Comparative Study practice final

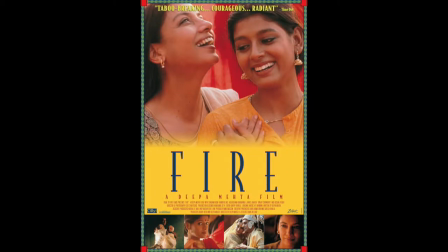9s
The two films I will be analyzing today are Fire by Deepa Mehta,
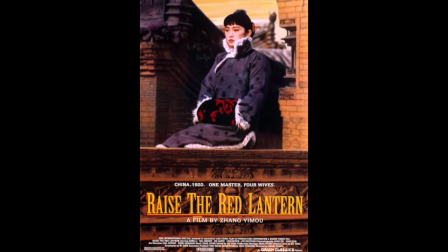13s
made in 1996, and Raise the Red Lantern by Zhang Yimou, made in 1991. Firstly, Deepa Mehta is originally from Canada, however has a significant influence from India. Mehta brings a liberal view from Canada to the conservative society in India. As Mehta is one of the most well-known female directors, it brings a female view on Indian society, specifically arranged marriages. This goes against Laura Mulvey's theory of male gaze, as this highlights the power of women to break out of stereotypical norms. On the other hand, Zhang Yimou is a male, which hence follows Laura Mulvey's theory of seeing a film through a man's eyes. The Chinese cinema is mainly funded by the Chinese government. The idea that China is very traditional and follows the norms of culture, which is represented through the central framing to highlight the straightforward and traditional culture that is associated with China and the image that the government want people to see China as.
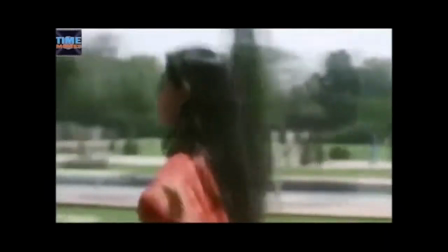68s
Character on Fire. In the shot where she is headed towards the Taj Mahal, which is an icon for love and hope, which she is desperately in need of,
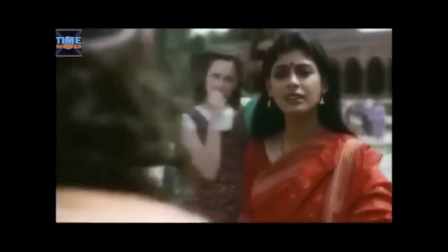76s
the movement of the camera creates the ideology that she is free because she is away from her husband and from the confines of her marriage.
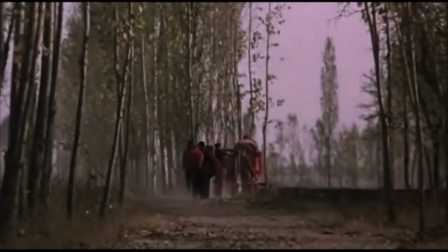83s
Similarly, in Raise the Red Lantern, the main character is seen walking towards the camera, using direct mode of address to engage the audience.
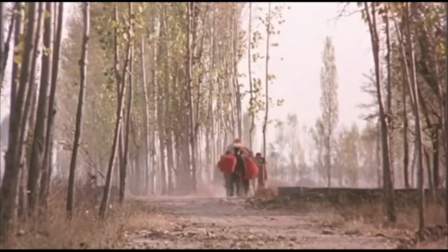90s
It is a wide shot in a real set with ambient lighting. The camera is stationary, which again represents the image that she is trapped in an arranged marriage. Furthermore, in Raise the Red Lantern, before the main protagonist is seen, there is a group of Chinese men who are seen wearing red, which in the Chinese culture is an icon for luck and love,
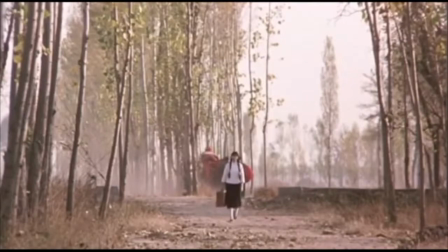108s
while she is seen wearing dull colors such as white, which again in the Chinese culture is associated with death. The shot, which is a long take showing characteristics of neorealist filmmaking,
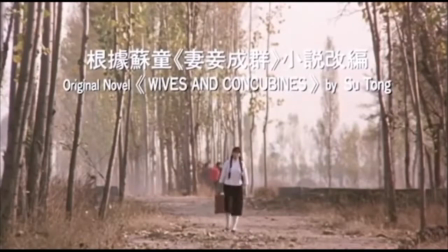119s
she is also seen walking away from her happiness as the sound of traditional Chinese music fades out the closer she gets to the camera. This uses sound proxemics to represent how her happiness is slowly fading.
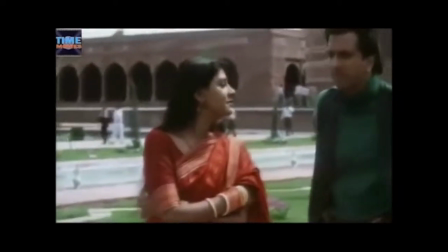131s
In Fire, the protagonist is wearing orange, which is a bright color that is associated with joy and energy.
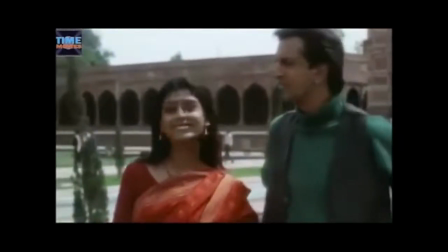137s
On the other hand, her husband is wearing dark and dull colors, similar to what Raise the Red Lantern.
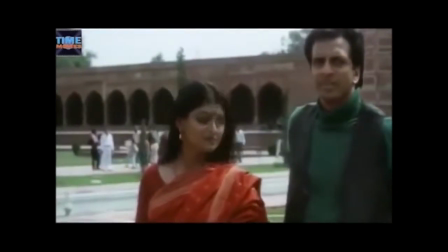143s
He is also wearing westernized clothing, such as a leather jacket, boots, etc.,
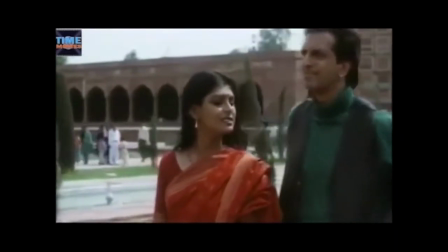148s
which again shows the subtle reference to the Western culture and Deepa Mehta's relationship to Canada and her upbringing.